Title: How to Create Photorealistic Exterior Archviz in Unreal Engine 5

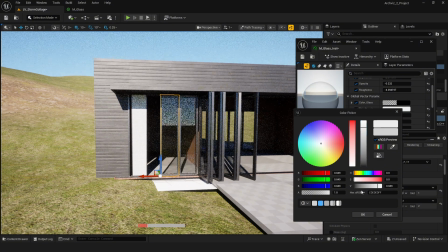[4:17]
Next is the glass material. Since this is used purchasing, the glass setup will be a bit different from Lumen.
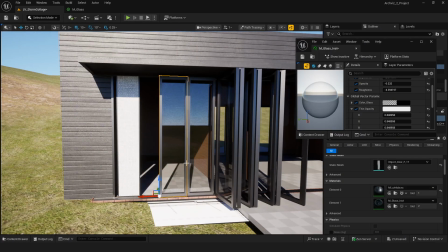[4:25]
I'm showing the glass material notes on screen. It looks really beautiful and realistic when rendered with purchasing.
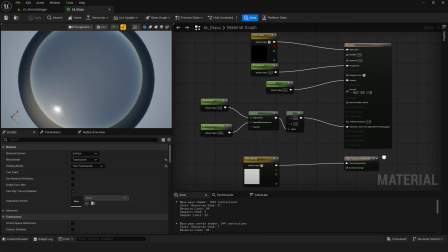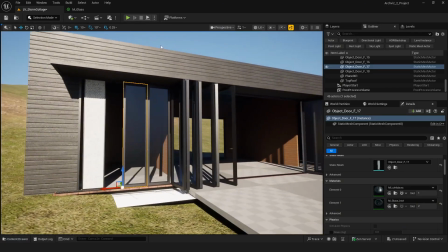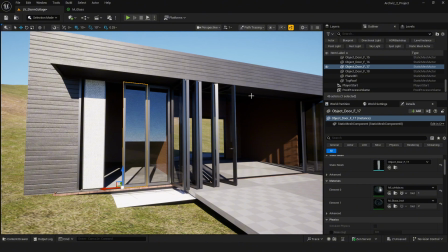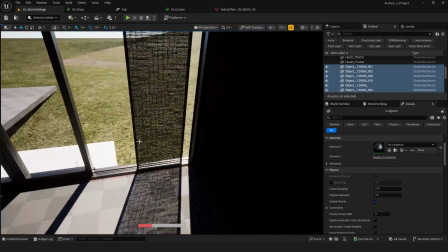[5:04]
The same goes for the curtains. I'll use an opacity mask material to let the light pass through naturally.
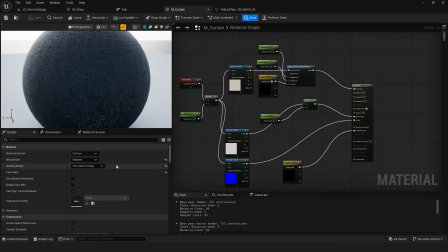[5:12]
You can check out my material setup as a reference.
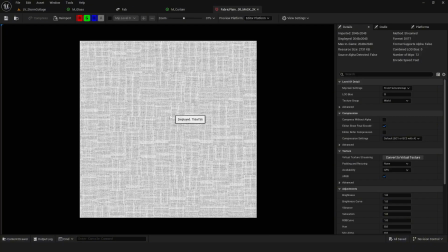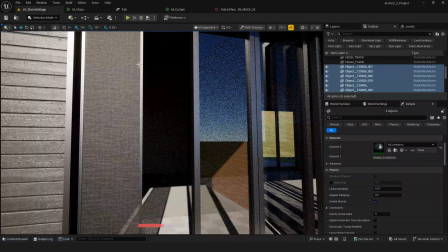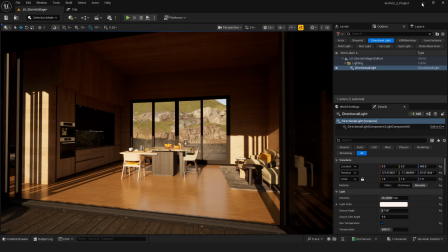[5:33]
For the interior, I'm using the ArchFit interior pack. It has high quality accents that fit perfectly for this kind of the scene.
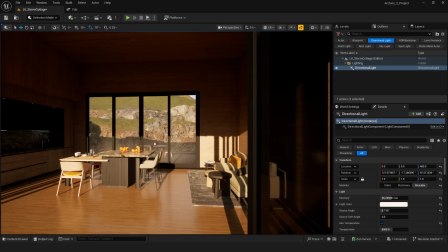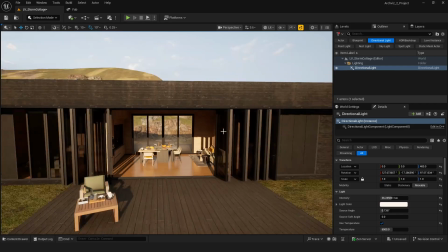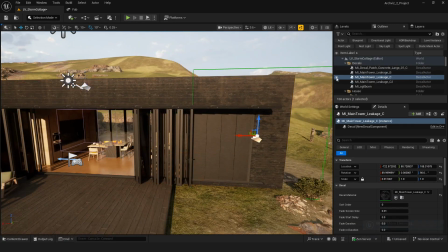[5:53]
I also use some decals to add extra details and variation to the wooden walls, making them look more realistic.
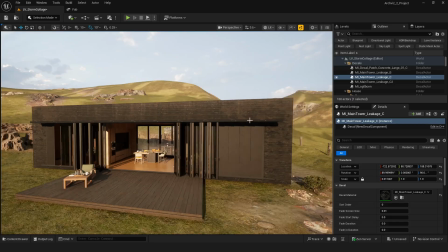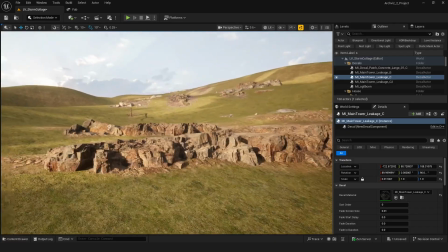[6:08]
I added some ropes and small details to the landscape to make it feel more natural and less flat.
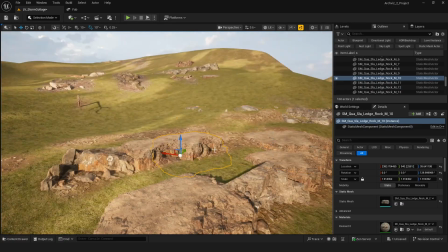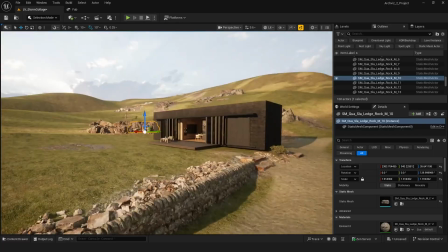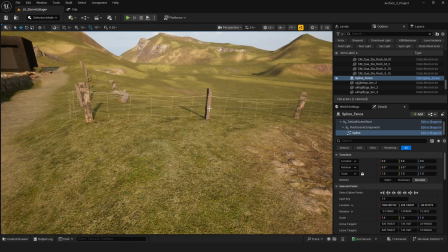[6:29]
I used a SPLY tool to create the fan around the scene.
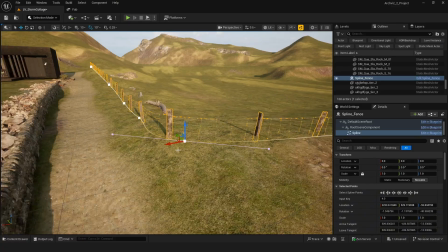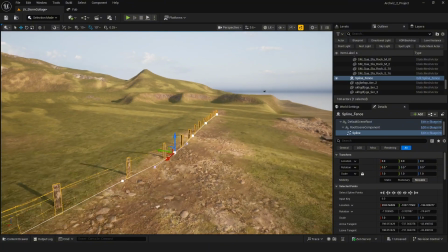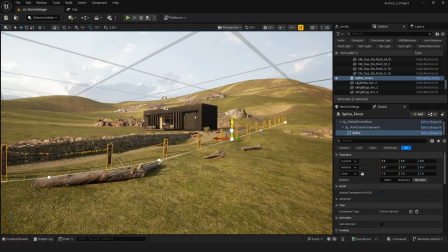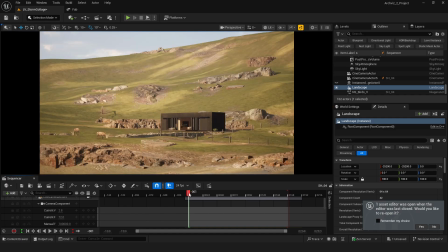[6:49]
Then I start working on the camera sequence. I used a simple cine camera with the two keyframes, one at the start and one at the end, and add a bit of camera shake to make the shot feel more dynamic.
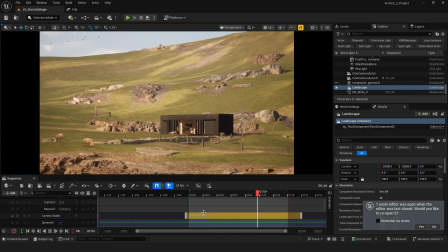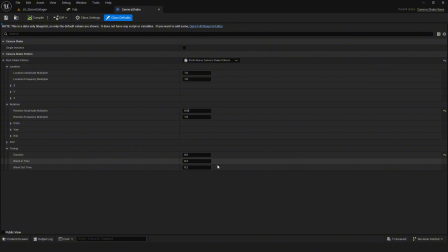[7:16]
Here my camera shake setup. Here another camera shot I've set up.
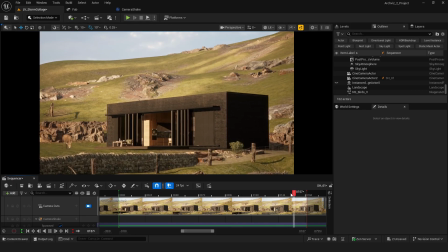[7:23]
This one captures the scene from a different angle to add more variety and cinematic feel.
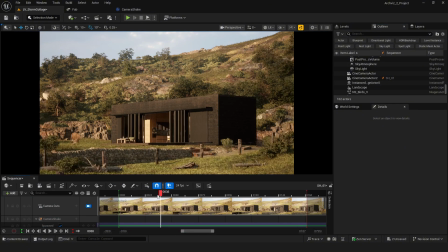[7:39]
For the vegetation, I only use a few tiles, mostly white grass, low shrub, and some rye or dead plains.
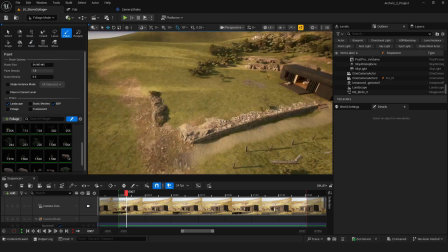[7:47]
Since this scene is near the quest, I usually set up the camera first, then start painting the foliage beyond the camera view.
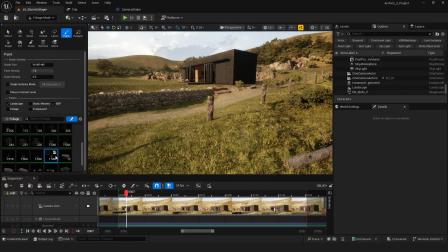[7:55]
That way it doesn't feel cluttered but still looks natural and match my artistic intention.